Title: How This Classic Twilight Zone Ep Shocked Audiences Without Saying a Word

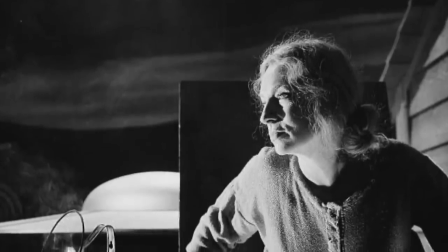(4:10)
Moorhead didn't want to do the episode at first when she found out she didn't have any dialogue,
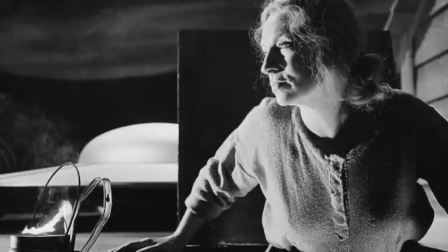(4:15)
but Rod Serling and director Hayes were finally able to convince her.
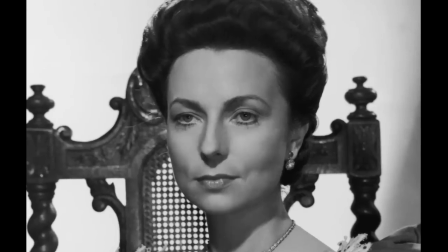(4:21)
Moorhead, a veteran actress in films dating back to the 1930s,
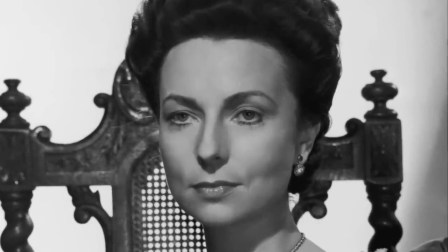(4:25)
is probably best known to today's viewers as Samantha's mother and Dora on Bewitched.
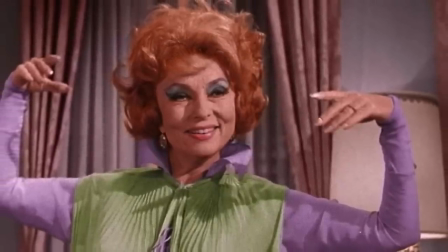(4:31)
She turns in an outstanding one-woman performance with no dialogue and had to rely on grunts,
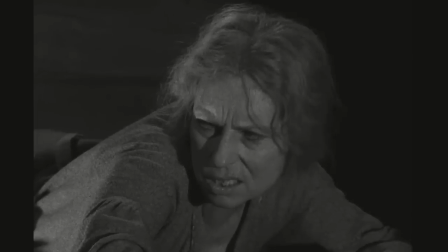(4:38)
groans, mannerisms, and facial expressions to move the story along.
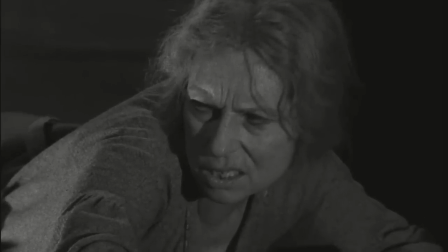(4:43)
Moorhead had studied under famous mime performer Marcel Marceau when she was younger
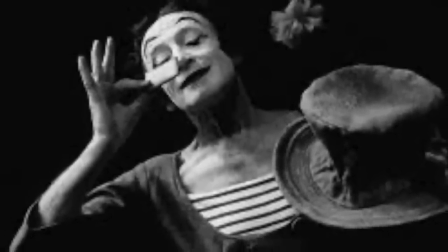(4:48)
and was able to convey a wide range of emotions without ever speaking a word.
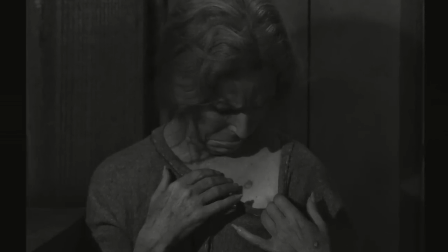(4:54)
She was specifically sought out by Hayes for the role, as he believed she had the right combination of vulnerability and strength to pull off the character.
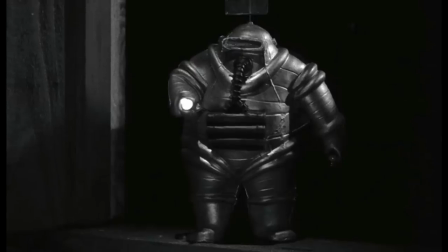(5:04)
The invaders themselves were just puppets that different crew members moved by hand.
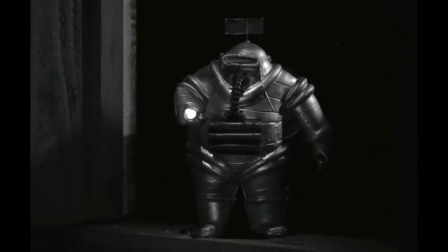(5:09)
Hayes and the rest of the crew wore black long-sleeved shirts and moved the puppets by putting their
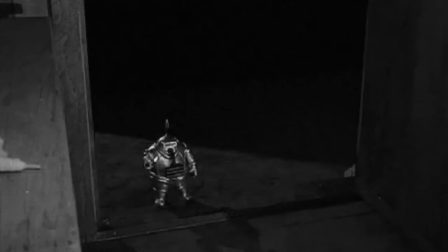(5:14)
hands through a hole in the backside of the puppet and using their fingers to move the legs.
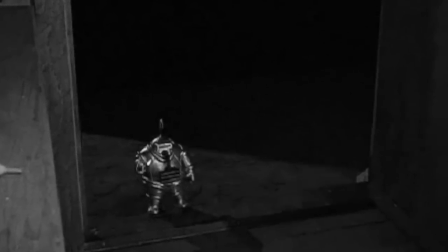(5:20)
That's why the spacemen move so slowly and stiffly.
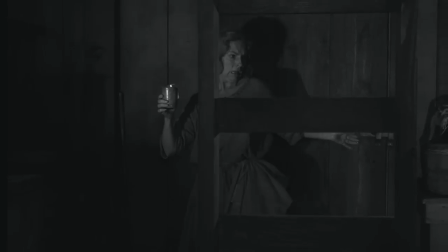(5:25)
Ironically, Richard Matheson himself was not a big fan of how the episode turned out. He thought it was a little too slow-paced, and the movements of the tiny invaders were unnatural.
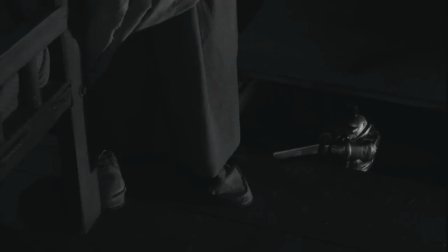(5:36)
On today's high-def TVs, the spacemen just look like little toys.
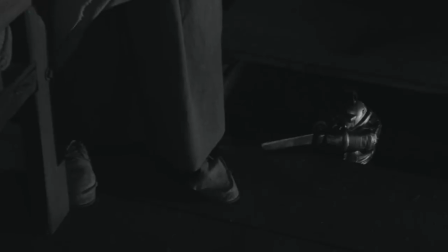(5:40)
But this was filmed back in 1961, with most people viewing the episode on tiny black-and-white televisions.
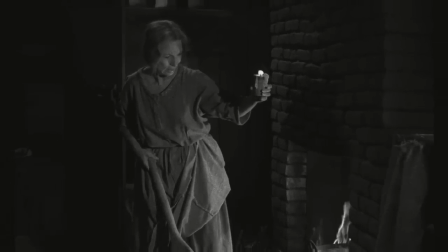(5:48)
The production of The Invaders was also a challenging one due to the episode's reliance on visual storytelling and creative camerawork.
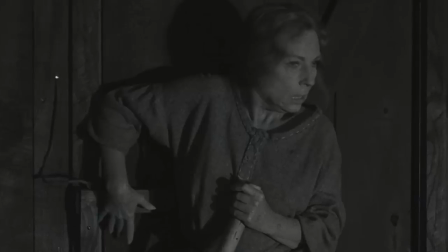(5:57)
Director Douglas Hayes had to find ways to convey the action and emotion of the story without relying on any dialogue.
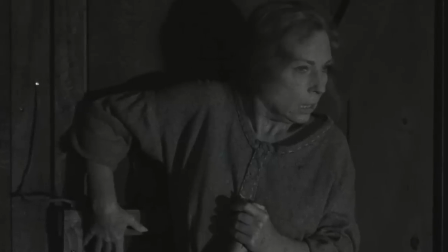(6:05)
The production team also had to create a convincing set for the cabin, which was both small and cramped.
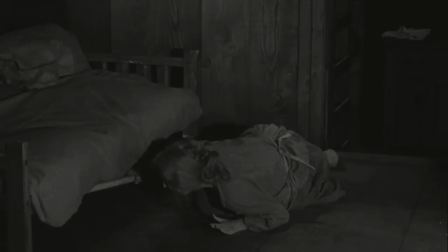(6:11)
The set was designed to look as realistic as possible, with a fireplace, a bed, and other furniture that appear to be worn and weathered.
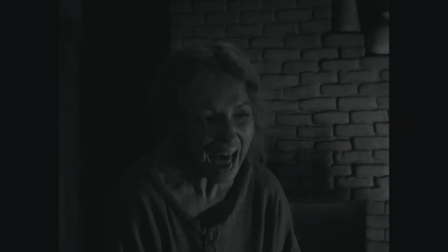(6:20)
To create the atmosphere of the isolated cabin, the production team used low lighting and atmospheric sound effects, such as the howling wind and the creaking of the cabin's walls.
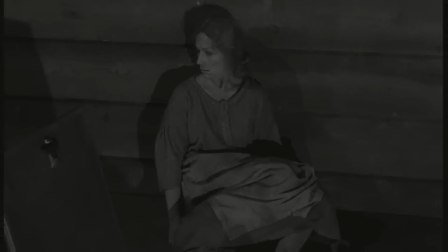(6:32)
The twist ending of the Invaders is one of the greatest in Twilight Zone's history.
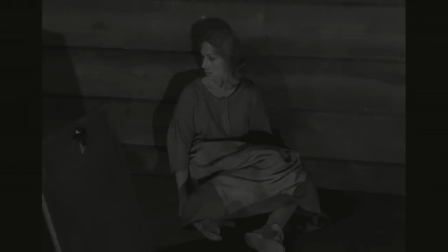(6:37)
You're left guessing right up until the shock ending, who exactly are these tiny alien invaders, and what is their purpose?
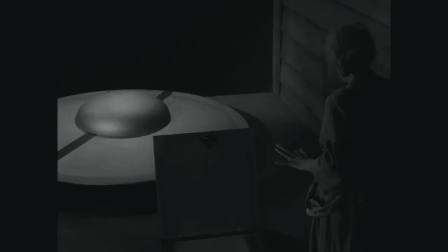(6:46)
The twist is delivered in the very last scene of the episode,
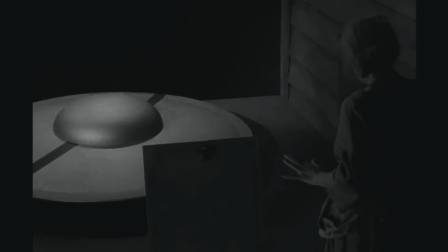(6:49)
and the voice heard on the radio contacting Earth is actually the voice of director Douglas Hayes himself.
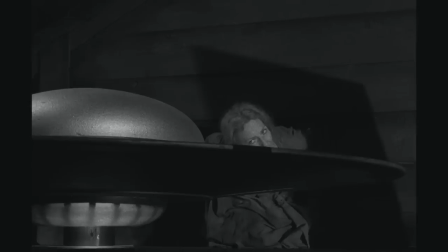(6:57)
Despite all the challenges, The Invaders was a critical and a commercial success.
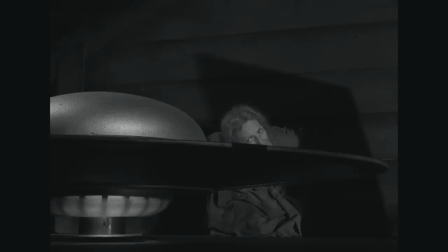(7:02)
The episode remains one of the most beloved and iconic episodes of The Twilight Zone.
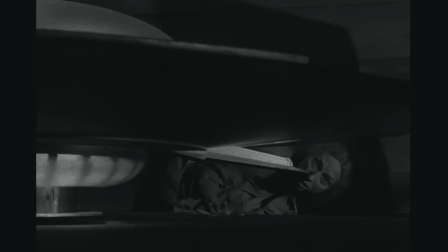(7:08)
The production of The Invaders was a testament to the creativity and innovation of The Twilight Zone production team,
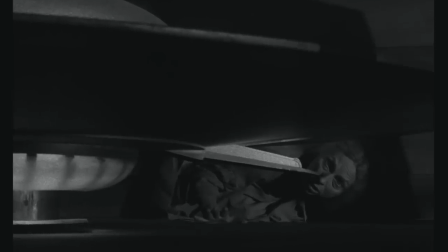(7:15)
and one of the reasons that the Twilight Zone, in my opinion, remains the greatest anthology series of all time.
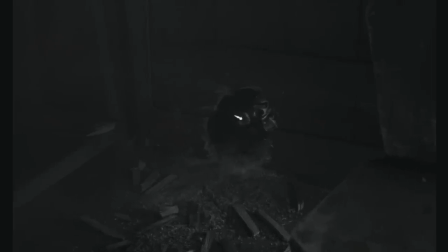(7:22)
What about you guys? Do you love this classic episode as much as I do? What are your favorite memories of the Twilight Zone?
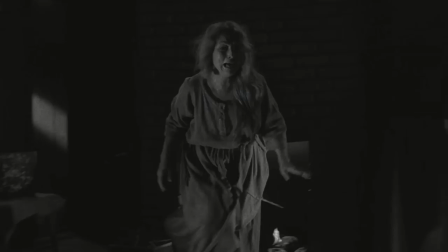(7:30)
Did you have any other favorite episodes? Share your thoughts in the comments below.
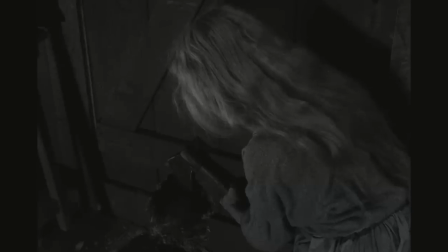(7:36)
And if you like this video, please like, share, and subscribe. But most of all, thanks for watching.
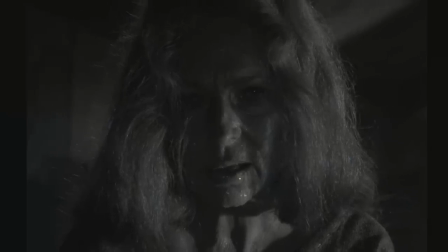(7:42)
This is Rich from Rerun Zone. I'll see you in my next video.